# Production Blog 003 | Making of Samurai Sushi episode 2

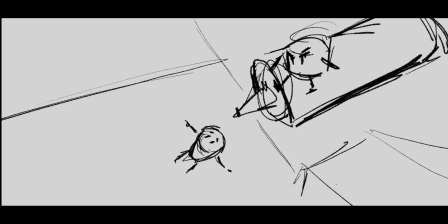(0:02)
Hello, my name is William Windmill. I'm the director, creator, and animator of Samurai Sushi.
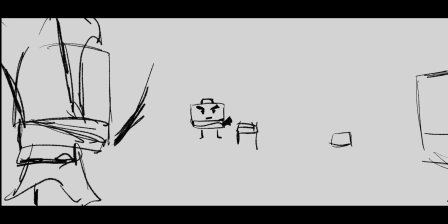(0:07)
This is something I've been wanting to do for a while. I wanted to show you the different stages and how I collaborate with other people,
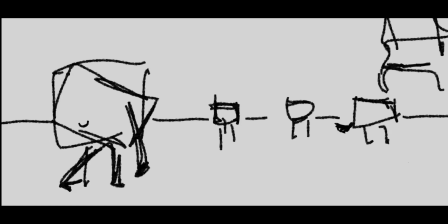(0:14)
each of the steps that go into making one of these episodes, or any animation for that matter.
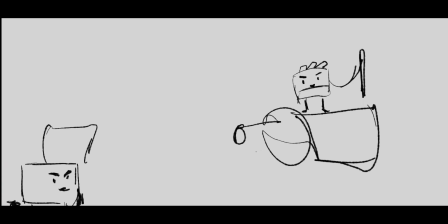(0:21)
Right now on screen, you're seeing the directing storyboards.
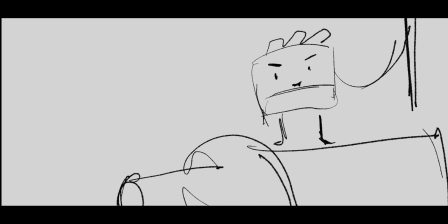(0:26)
These are the drawings that I did to figure out the story and the shots that I wanted.
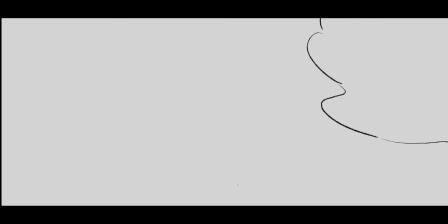(0:31)
And this is a little bit of my north when talking to other people and when looking over and deciding what we're gonna do.
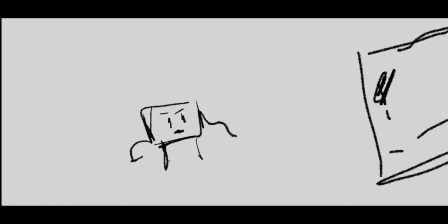(0:39)
And this is really the stuff that I want to have in one way or another end up on the screen.
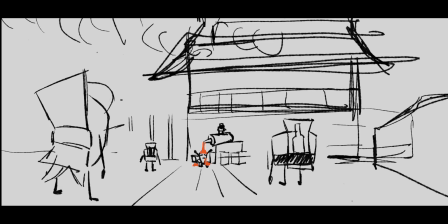(0:44)
So you'll see a lot of the key elements that ended up on the episode in this first pass, especially stuff like the wide shots, the position of the ketchup bottle and the tamaki roll.
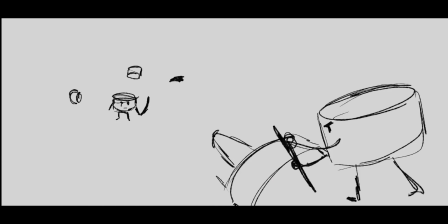(0:58)
In this stage, I'm not worried about the perspective. I'm just thinking of composition, the elements, the size of the elements, stuff that I need to do.
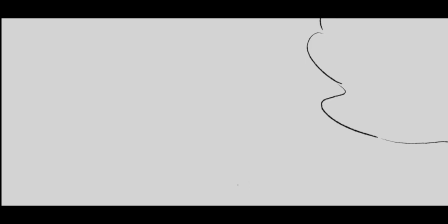(1:06)
A lot of these don't have backgrounds. Now, at this stage, I have two options.
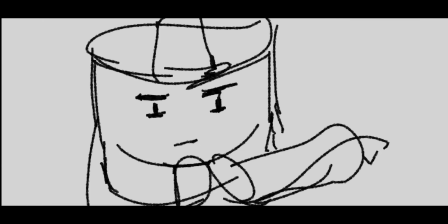(1:12)
One, I go into layout and try to figure this out. Or two, I can get someone else involved.
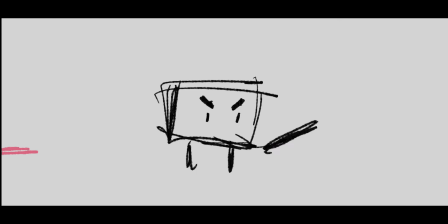(1:18)
And what happened with this one is that I want to see what other ideas and camera movements could be explored within the structure of this episode. What I did was to send this to Bob Clark, which is an amazing storyboard artist.
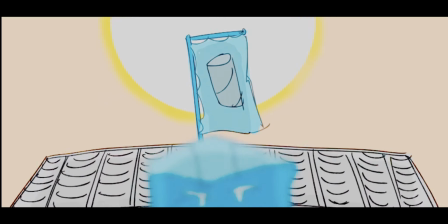(1:33)
And what you guys are seeing now is the next step in that, which is, what happens when you get more people involved.
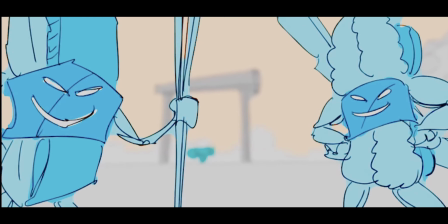(1:41)
And obviously this is a lot more clear than my initial drawings,
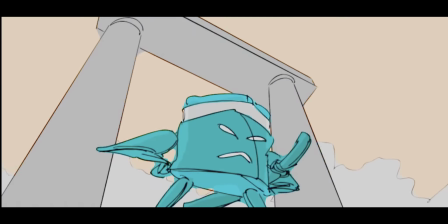(1:46)
and you have a lot more movement to walk through the actions.
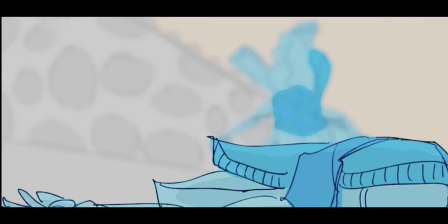(1:50)
Bob had a few magical ideas and stuff that stuck through all the way through the end.
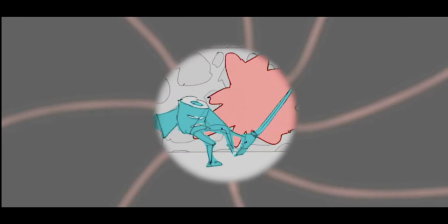(1:57)
The first one was giving it a little bit more of an anime aesthetic, which I had implied,
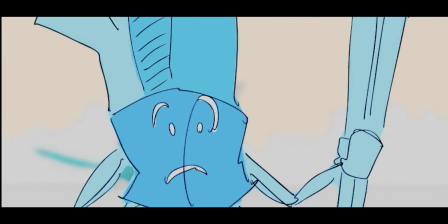(2:04)
but definitely a lot of the slow motion and this type of shots where you see the slash before the actual cut happens.
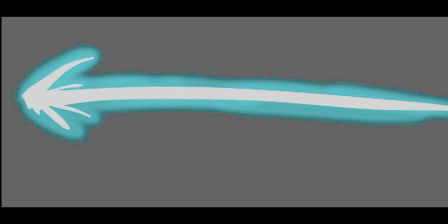(2:12)
This is pretty much what ended up on the screen.
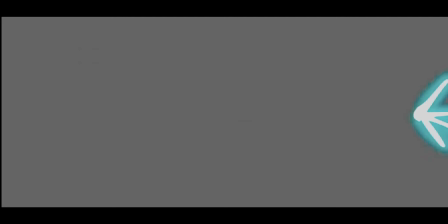(2:14)
In fact, I just trace over his drawing to keep that feeling, and I love the 2D structure of that.
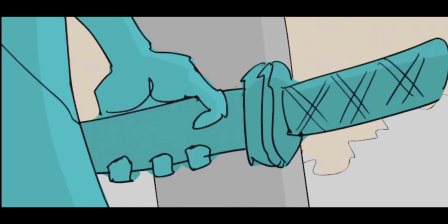(2:21)
Yeah, also this amazing establishing shot of Miyamoto and then of the sword.
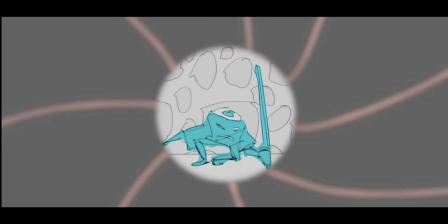(2:27)
The other thing that he came up with, which was really cool, was the crucifying of the sushi.
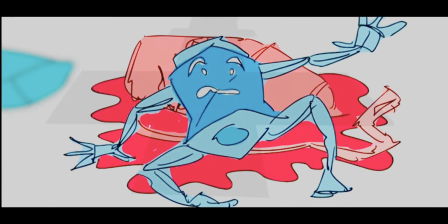(2:34)
I thought that was a really good. Initially, the ketchup idea came up when I was trying to figure out what would kill a sushi,
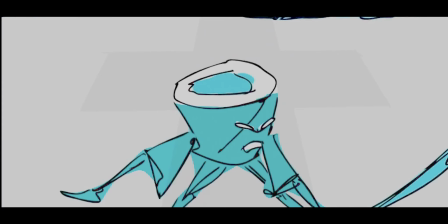(2:42)
and my girlfriend Olga just said, just kill them with ketchup. Ketchup. And it was a funny thing because we live in the Dominican Republic, and that's something that I want to say some Dominicans will do, which is put ketchup on a sushi, and it's horrifying.
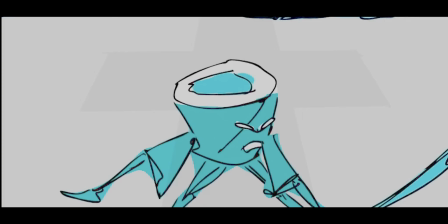(2:59)
It completely defies the purpose of eating sushi.
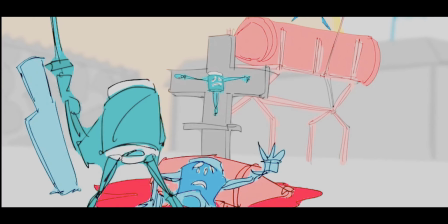(3:02)
Yeah, there were a lot of things that got a lot clearer with this path and this idea of the sword coming in.
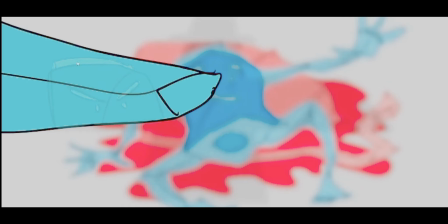(3:09)
He came up with that shot. And that's a shot that you'll see later on. We had a reflection here, but it didn't read through as clearly.
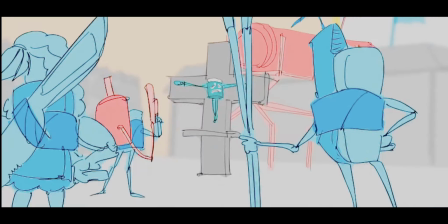(3:17)
Some stuff translates, sometimes some stuff doesn't. And, it's a matter of picking what really works on each of these stages and moving on.
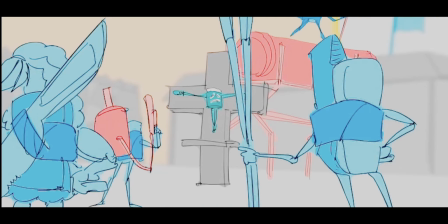(3:26)
Yeah, what you're gonna see now is the first pass where we go into 3D and we start to see a little bit of the
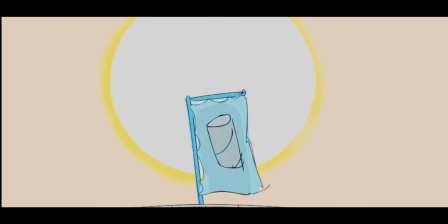(3:32)
implementation of these stages and what happens afterwards. All right.
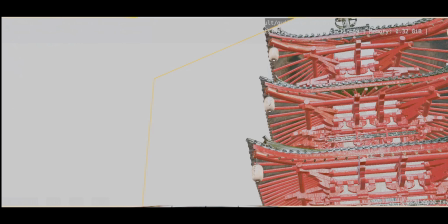(3:38)
This is the first pass that I did with camera,
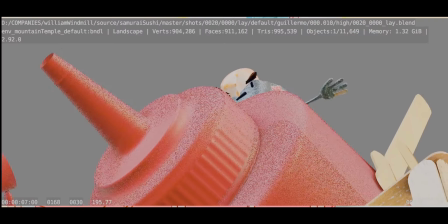(3:43)
and here I'm trying to get all the shots that we had in 2D down in 3D.
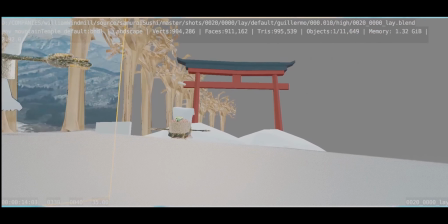(3:50)
And it's a matter of coming in with really rough assets.
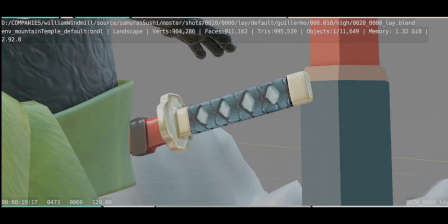(3:54)
At this stage, I don't even have all the riceless model, and sometimes I don't have all the props.
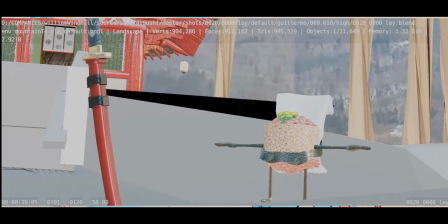(4:00)
But the idea is to see what's the layout that's gonna make this 2D stuff translate here.
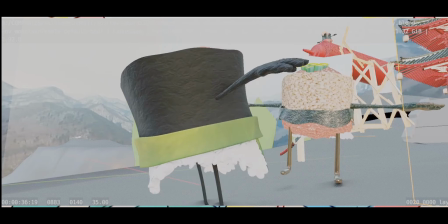(4:08)
It really helps out to plan the stuff that I need to build later on and start figuring out
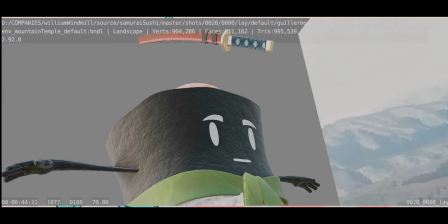(4:13)
the key elements of the camera movement and what lens I need to start using.
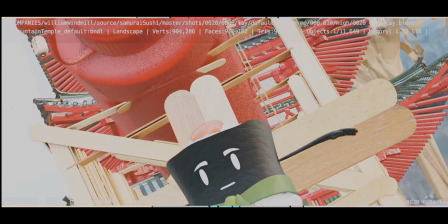(4:19)
I just started with the basic element. Right now, the only thing that I've sculpted is, this rough setup for the ketchup bottle.
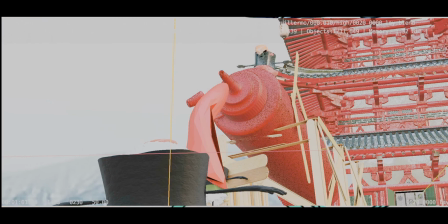(4:28)
I mean, it looks like shit. I wanted to make sure that the ketchup bottle felt like it was made by
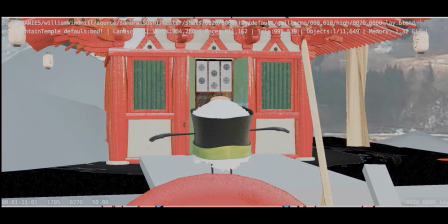(4:35)
stuff that you could find at home, and that is the aesthetic for the entire run of the show.
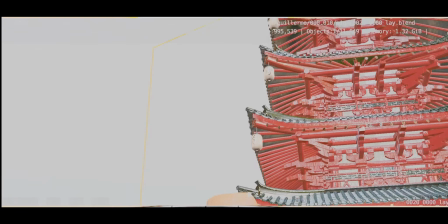(4:41)
Stuff that you could build with your kids if you were doing a school project.
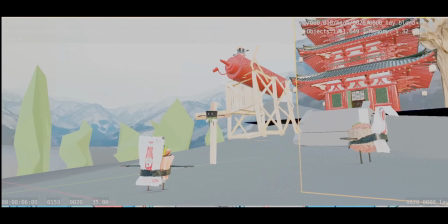(4:45) Well, hello, Mr. Here you can see some of the early designs of the Fancy Pants. riceless.
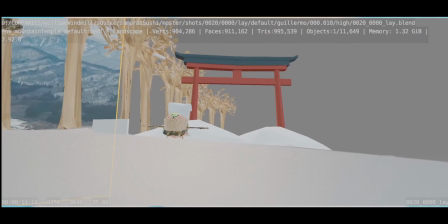(4:53)
I might reuse that one later, but at some point it just felt like all of the sushis were really flashy.
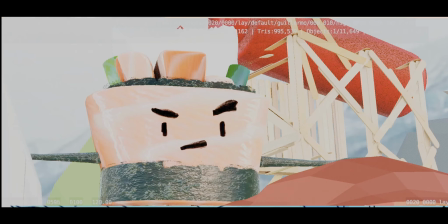(5:00)
So I dialed it down so we had somewhere to go. So I had very exaggerated and iconic sushis for all of these,
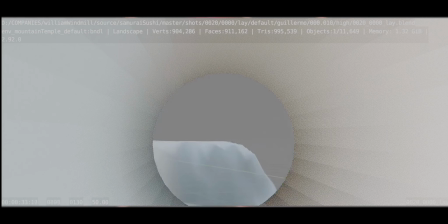(5:07)
and they were interesting designs, but I ended up toning down some of them to be less distracting.
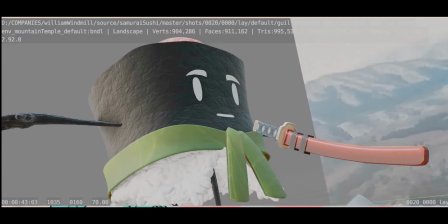(5:13) You can't throw me out, I'm art.
In this stage, I guess that the main thing is making sure that we have stuff that's very readable.
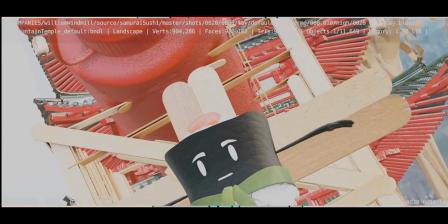(5:21)
I really like the idea of the popsicle sticks as a building material, because then you don't question it.
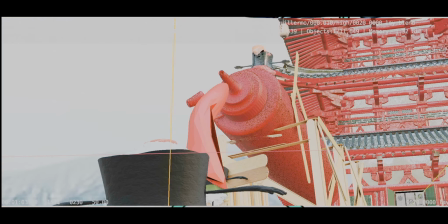(5:29)
It's okay, rubber bands and popsicle sticks make up a lot of things.
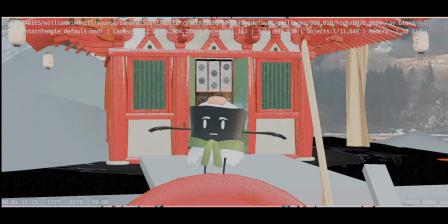(5:34)
That was particularly fun to play around and come up with a cross, for example. Here you can still see the temple on the back.
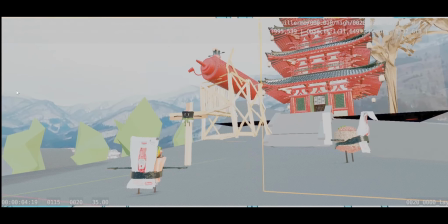(5:40)
That temple gets moved to the left at the end of the episode.
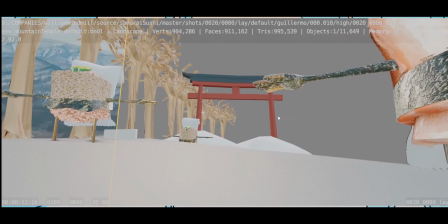(5:45)
The main reason is that the temple is on fire, and it became really distracting if it was on every single shot.
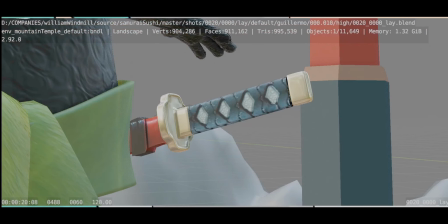(5:53)
And that's something that you need to use a little bit of imagination to fix.
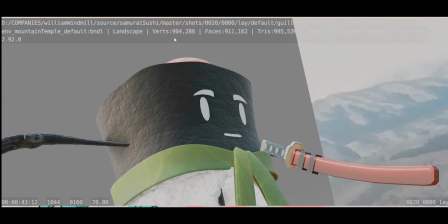(5:58)
The interesting thing about the Tori arc is that in Japanese culture, it signifies the entrance to a sacred place.
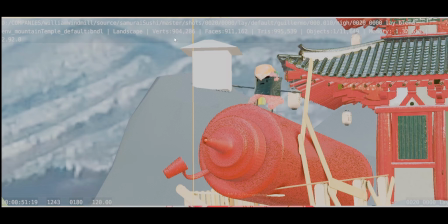(6:05)
The fact that we went through that arc really gave it a lot of weight in terms of, okay,
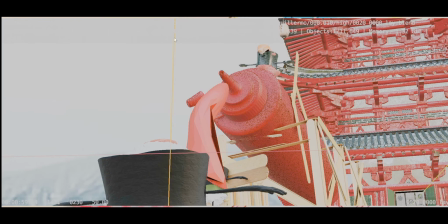(6:11)
we are passing through a sacred place, and these people did the worst thing you could do to it,
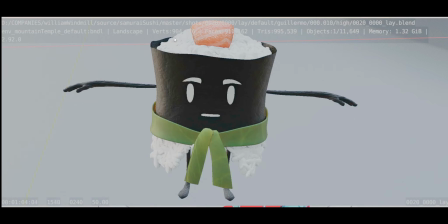(6:18)
which is burn it.
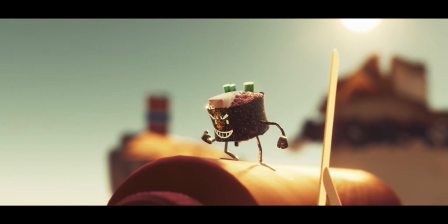(6:22)
After this stage, I go into my first animation pass, and my first animation pass has a very particular feature,
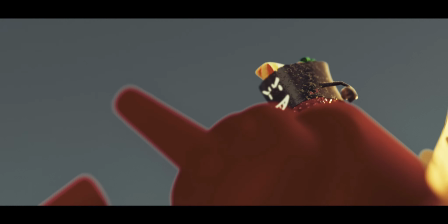(6:30)
which is that it has a little bit of lighting in it, and I need to see these things with lighting,
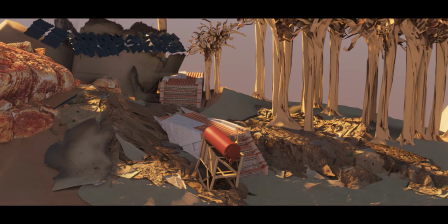(6:35)
otherwise it doesn't flow as well for me. In here, I haven't created any lights.
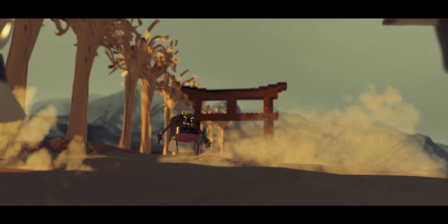(6:39)
I just have like an HDRI and a sunlight, a directional light, just to figure out the directionality of how I'm laying out this stuff.
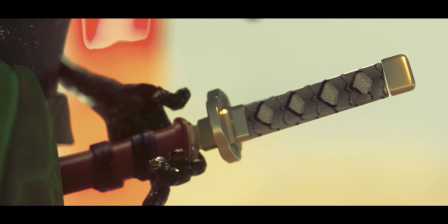(6:48)
And I find that doing that makes it more cohesive. In this instance, for example, I needed the fog because that's an important element.
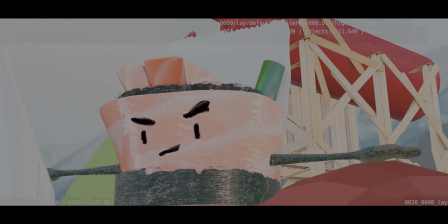(6:56)
This is the first stage where we see the actual length of the episode.
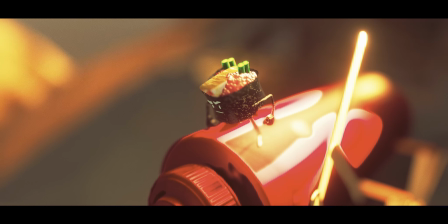(7:01)
All the little things that I need for narrative, I try to include here. There's a little bit of a lip sync.
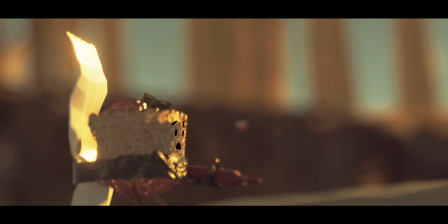(7:07)
At this stage, I record all the voices. I'm doing all the characters at first, and then I just leave a few of them.
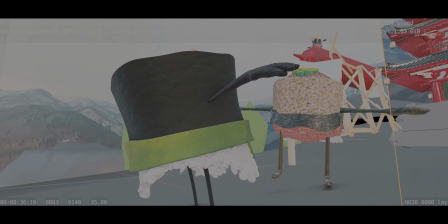(7:14)
I'm the voice for Miyamoto. So here you can see like the progression of a little bit of the layout shots and how they ended up.
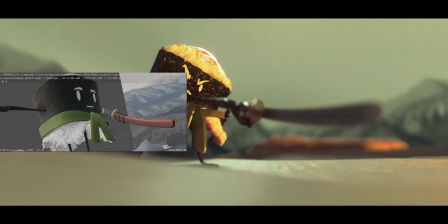(7:21)
Once you like sync things up to the dialogue and you see them cut together,
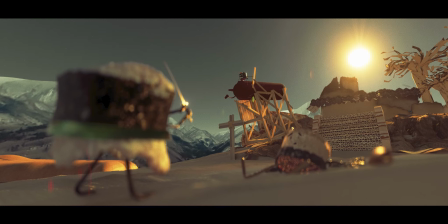(7:26)
the main thing that happened here is that I realized we need some
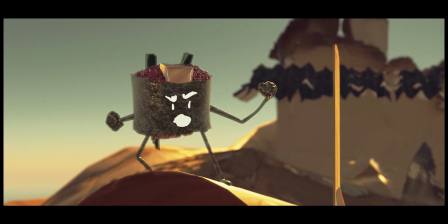(7:30)
more breathing room for these shots to get the emotional weight in.
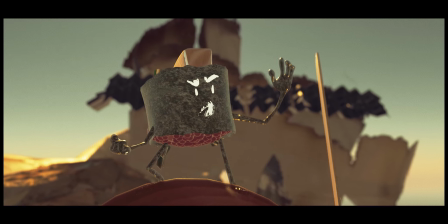(7:36)
So yeah,
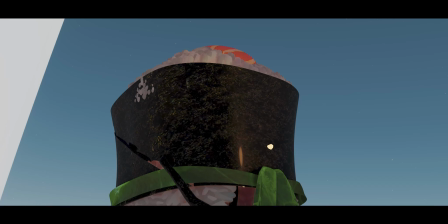(7:40)
we have our first proper lighting pass, and obviously a lot more polishing with animation.
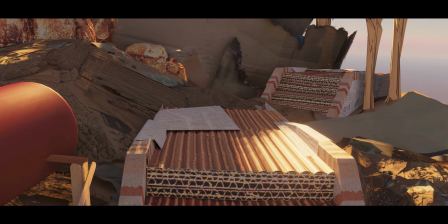(7:46)
Here you can see some lights. I added the clouds here.
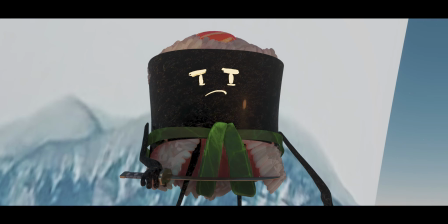(7:49)
This is something that if I flip through the previous shot and the new shot, you can see some of the decisions on this one.
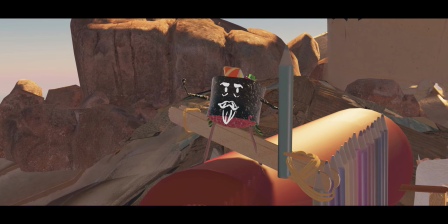(7:56)
Obviously, we don't have a nice background. The mountains are made out of cardboard paper and just cutouts.
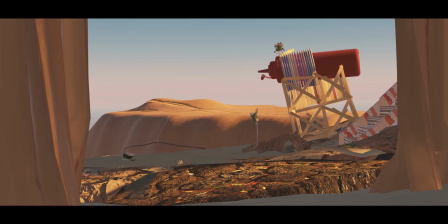(8:02)
Those clouds came in from some reference of an art installation that had paper clouds, and I really like those.